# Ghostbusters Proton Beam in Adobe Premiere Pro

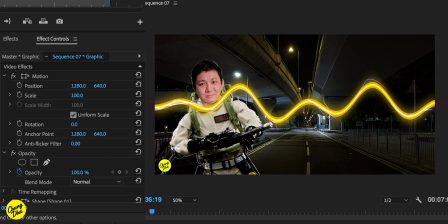[9:29]
this load so when we move this on top of an image of course we want to place it correctly but also have like the correct look so we go to blend mode and we actually change this blend mode to screen
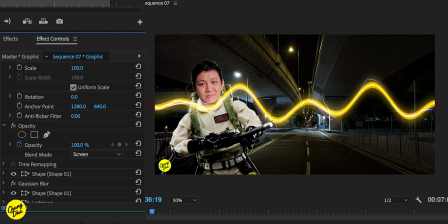[9:47]
which already gives it a yeah more correct look to it and then inside of effect actually search for basic 3d so
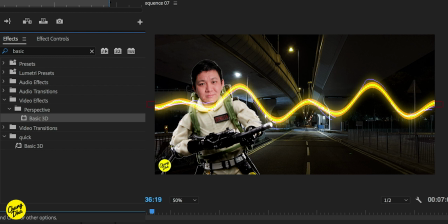[10:01]
with basic 3d we can put this ray inside of like more of a perspective so it's not like just on a flat plane so we can swivel it a bit so it
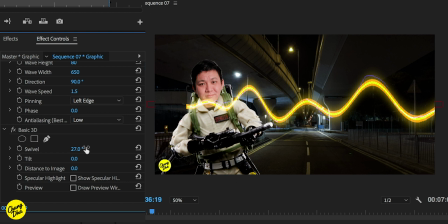[10:15]
looks more like shooting towards the camera and just add motion we can
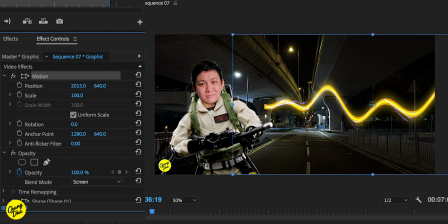[10:23]
just move it in position this and
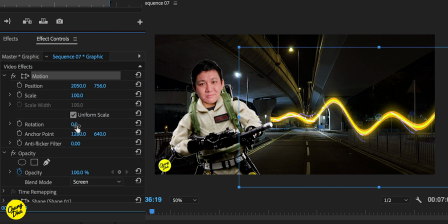[10:34]
also rotate it just
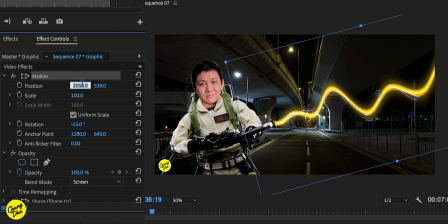like this have it from there so
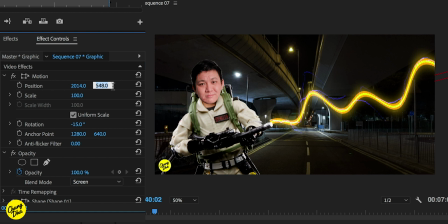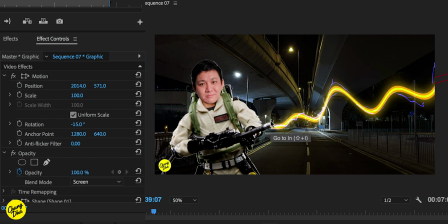[11:04]
one thing you might see it's not fully connected to this spot so one thing we can hide it with
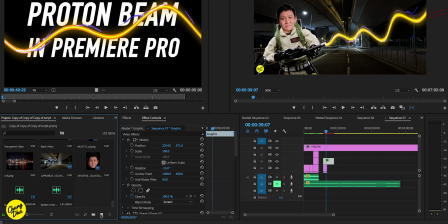[11:13]
is a lens flare however for lens flare you need to open a new need to open a new black video here at your projects press ok like this on top of here and
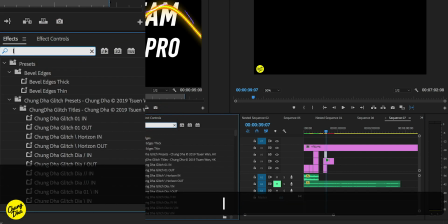[11:31]
then add the lens flare effect so in your FX control lens flare check
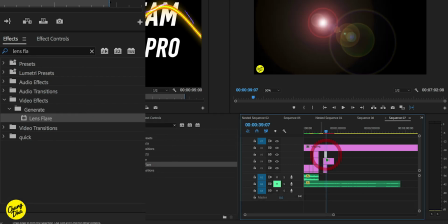[11:44]
this onto the video and then FX control change plant mode to screen because
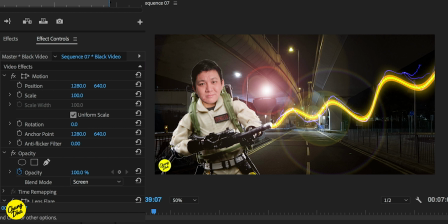[11:53]
the reason is if you add the lens flare directly onto the beam itself it won't actually show like all the rest of the effects just only lens flare or it just doesn't show the lens at all.
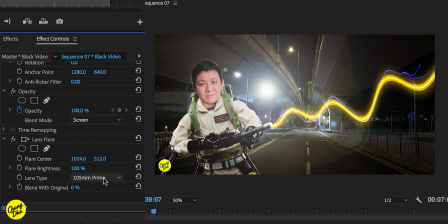[12:09]
I changed the lens type to 105 prime which I find the best looking.
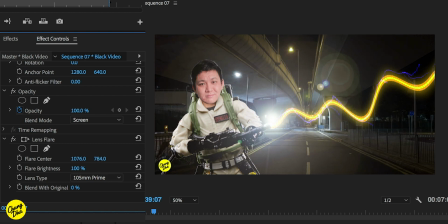[12:18]
The other one has like a red glow and we just move it over the spot so we have like a whole lens flare covering that whole ugly part.
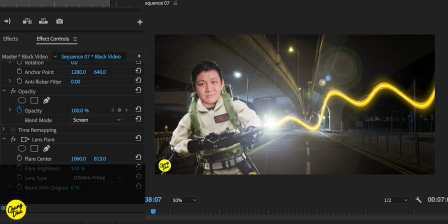[12:32]
So we have this now going on and that was how to make the Ghostbuster proton beam hope you found this a very useful tutorial and yeah hope to see you guys make up very interesting Ghostbuster videos for Halloween this year
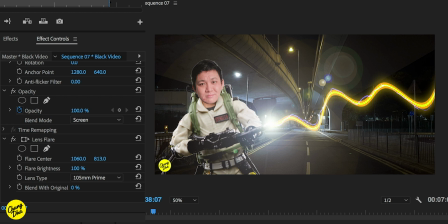[12:51]
and especially with Ghostbuster afterlife coming up hope you guys will see that movie because that ones looks quite interesting so if you have any questions or any other effects you want me to try
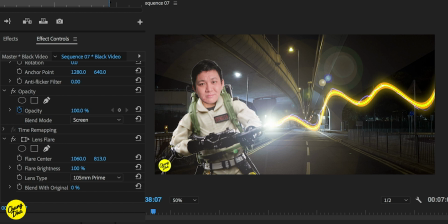[13:07]
and make inside of premiere pro please comment it in the comment section here below make sure to share like and subscribe and i hope to see you in the next video bye